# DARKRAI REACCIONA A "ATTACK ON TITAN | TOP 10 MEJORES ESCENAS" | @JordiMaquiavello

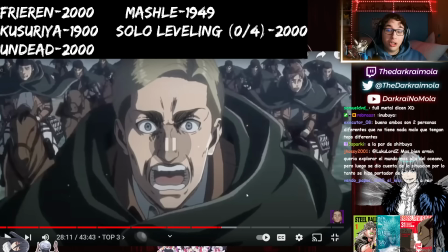El sacrificio... ¡Ojo! ¡No la ha metido uno! ...de Erwin.
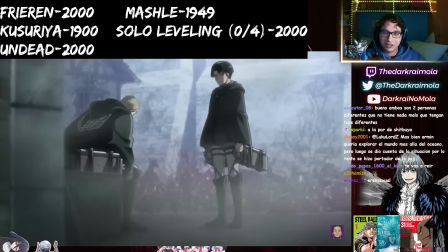Además de que todo el episodio es una oda a los horrores de la guerra, la escena en la que Erwin decide cargar...
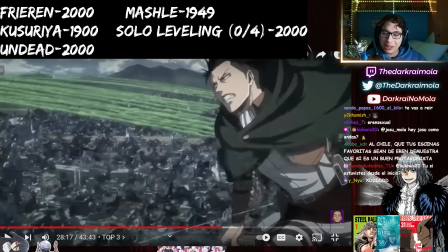Mira, el otro día Dash puso un tweet que me hizo mucha gracia. Ya sabéis, Dash vive Naruto.
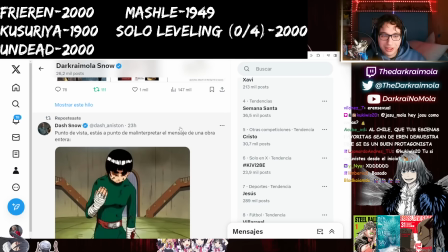Me hizo muchísima gracia y de hecho le di RT porque me gustó un montón. Punto de vista, estás a punto de malinterpretar el mensaje.
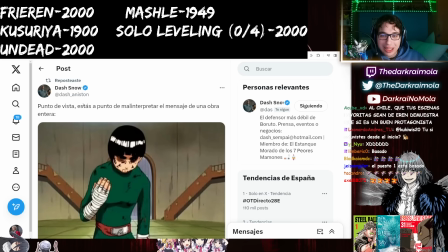Punto de vista, estás a punto de malinterpretar el mensaje de una obra entera.
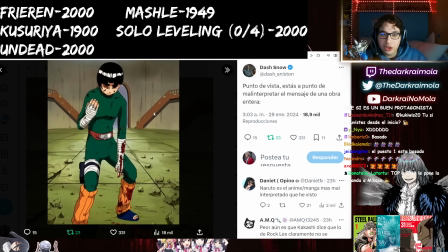Porque hay fans de Naruto que el Rock Lee vs Gaara les destruyó la mente. Y desde entonces se hicieron una visión sobre lo que es Naruto, que es una historia de esfuerzo versus talento, no sé qué. Y obsesionados con Rock Lee toda la vida. Pues un poco, lo de Erwin, para mí es un poco eso.
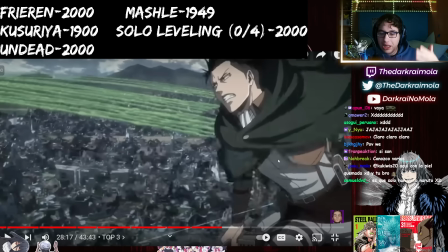Gente que dice, no, es que cuando murió Erwin acabó Shingeki, Erwin lo mejor, ojalá Erwin hubiera vivido, no sé qué.
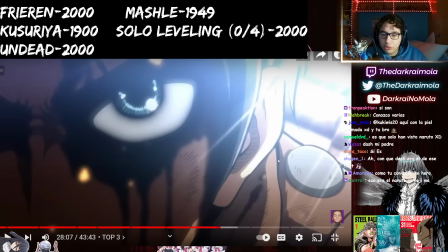Para mí Erwin, yo lo quiero muchísimo, de verdad que me encanta su muerte, es de mis muertes favoritas de la historia del shonen y de todo en general. Es un personajazo de lo mejor que hay, pero para mí es un poco el Rock Lee de Shingeki.
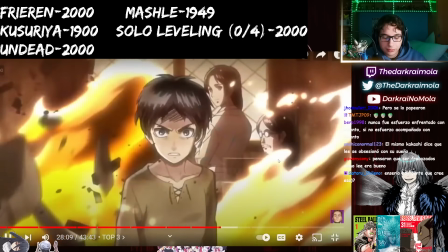Y con casi toda seguridad, la mejor, el sacrificio de Erwin.
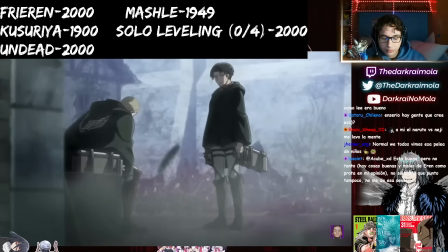Además de que todo el episodio es una oda a los horrores de la guerra,
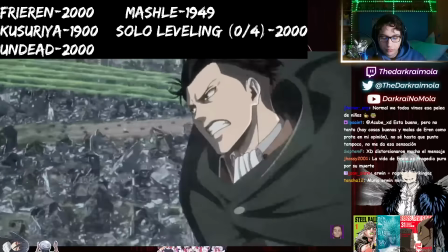la escena en la que Erwin decide cargar mientras Levi va por el titán bestia es lo que es por cómo se estructura.
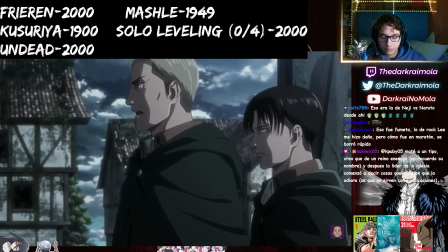Al contrario que el esquema cronológico habitual, la carga de Erwin se produce al inicio de la escena, sin darnos ningún contexto del plan,
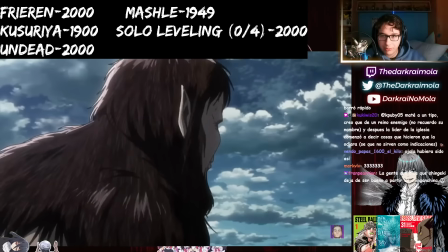metiéndonos en la piel de la mayoría de los desconcertados reclutas que van a dar su vida en esta misiva suicida.
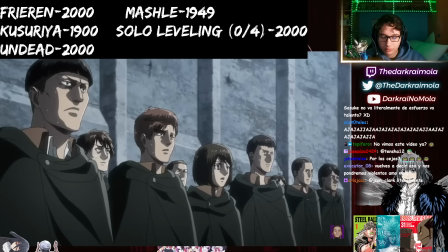Primero, vemos cómo Erwin explica un plan bastante simple a sus hombres, dando la gran responsabilidad a Levi de acabar con el titán bestia.
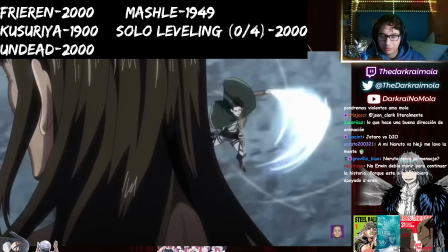Algo que también resulta muy poderoso en la escena. Al fin y al cabo, Levi carga sobre sus hombros con el sacrificio de sus compañeros, y de fallar,
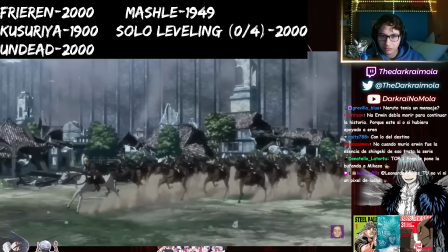estaría decepcionando tanto a Erwin como a los soldados que cargan hacia su más que segura muerte.
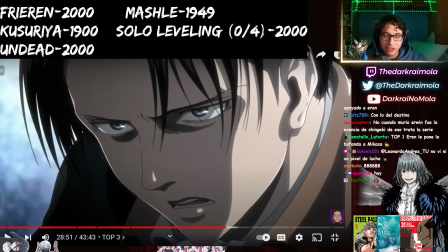Esta sensación... Puto Floch se salvó por ser pelirrojo. Erwin, como a los soldados que cargan hacia su más que segura...
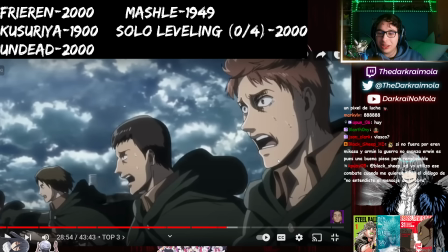Pinche Floch, por tener el pelo de un color llamativo, el mundo ya interpretó que eras medio personaje principal y te salvaste.
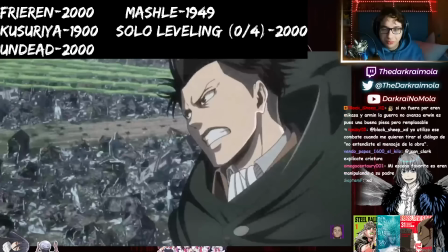...segura muerte... Esta sensación la acrecenta este plano en el que Levi, en primer término, carga junto con sus compañeros, que empequeñecidos, solo servirán como damas que protegen a la reina en el tablero de la guerra.
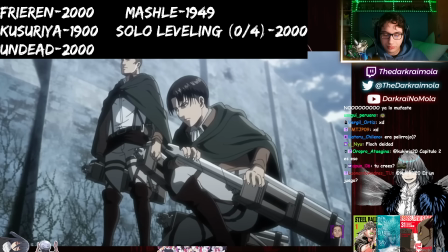Bueno. Sus últimas palabras, antes de pasar al discurso de Erwin, condensan su código militar hecho añicos.
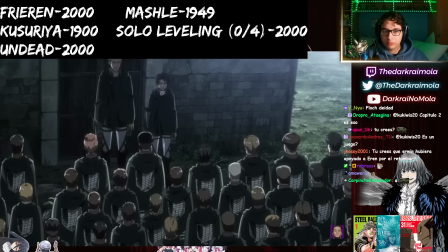Lo que más me gusta del discurso del comandante es que comienza de forma natural y sincera,
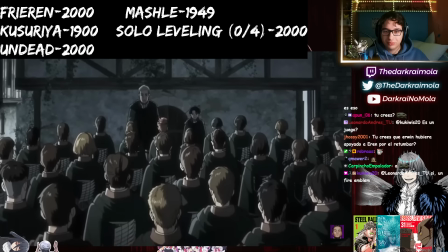pues no son solo un puñado de palabras que vaya a transmitir a sus soldados, sino también a sí mismo.
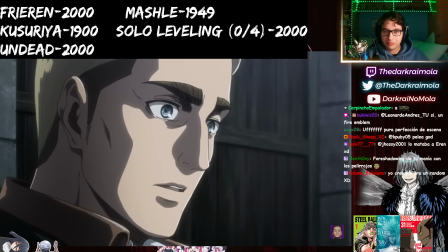El primero que duda y cae en el pesimismo es él.
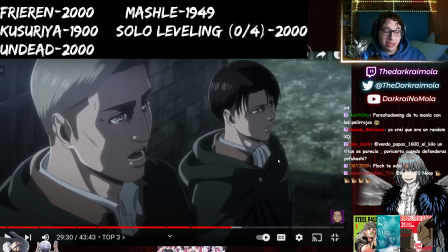Él dice que para convencer a los reclutas solo necesita un montón de mentiras y un plan suicida.
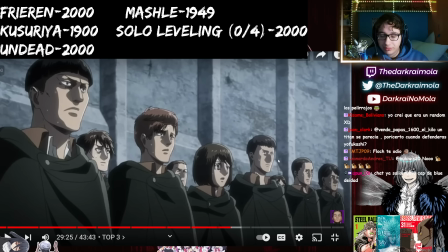Pero bueno, yo creo que aquí habló desde su corazón, ¿eh? Creo que lo que dijo aquí se lo creía, incluso él se lo creyó.
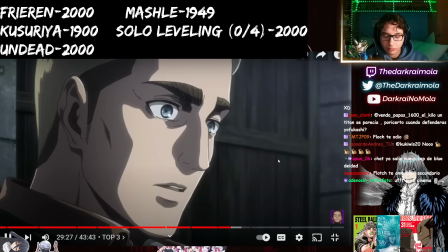Bien a sí mismo. El primero que duda y cae en el pesimismo es él,
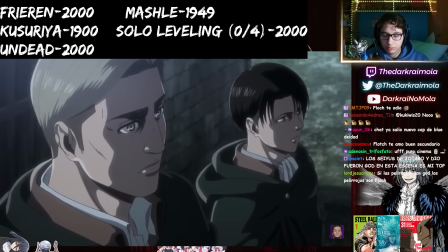dejándose llevar por pensamientos nihilistas que restan significado al sacrificio que están por hacer todos, afrontando las preguntas miedosas de los reclutas con total transparencia.
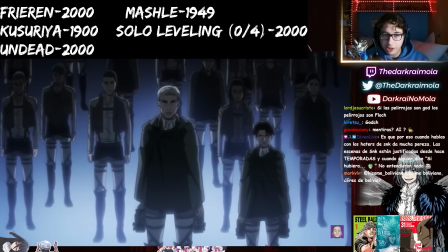Por un momento, vamos a morir, que él también caerá en ese vórtice escéptico.
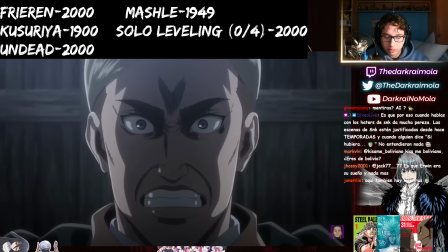Pero no, porque él mismo se da cuenta de que las vidas de los caídos son las que precisamente les mueven,
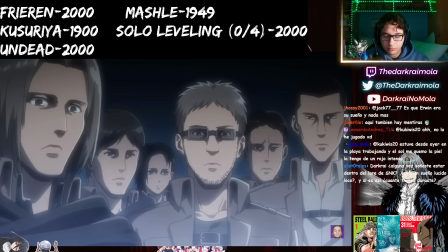no solo las de los soldados, también la de su padre, al que quiere honrar desenterrando la verdad de los titanes,
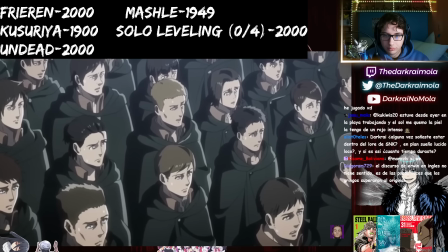y en un último sacrificio que no solo acabará con su vida, sino también con su único deseo vital,
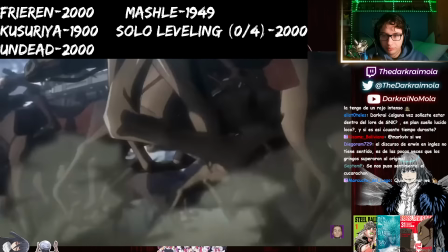que es saber la verdad por sí mismo, Erwin consigue conmover a los soldados y decirles,
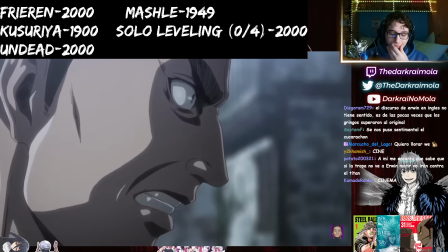con toda la sinceridad del mundo, que tienen permitido desnudarse emocionalmente, gritar de rabia, miedo, dolor e inseguridad.
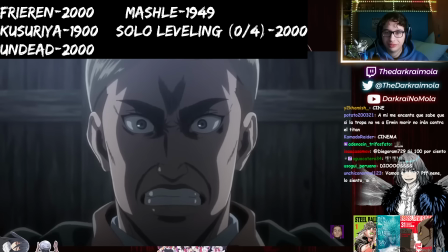El actor de voz clava la emoción de un Erwin que se desgañita y al que se le quiebra el tono por momentos.
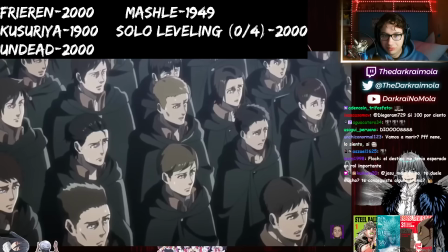La música, con una instrumentación solemne y patriótica, consigue transmitir todo lo que Erwin está diciendo y lo acompaña de una forma brutal.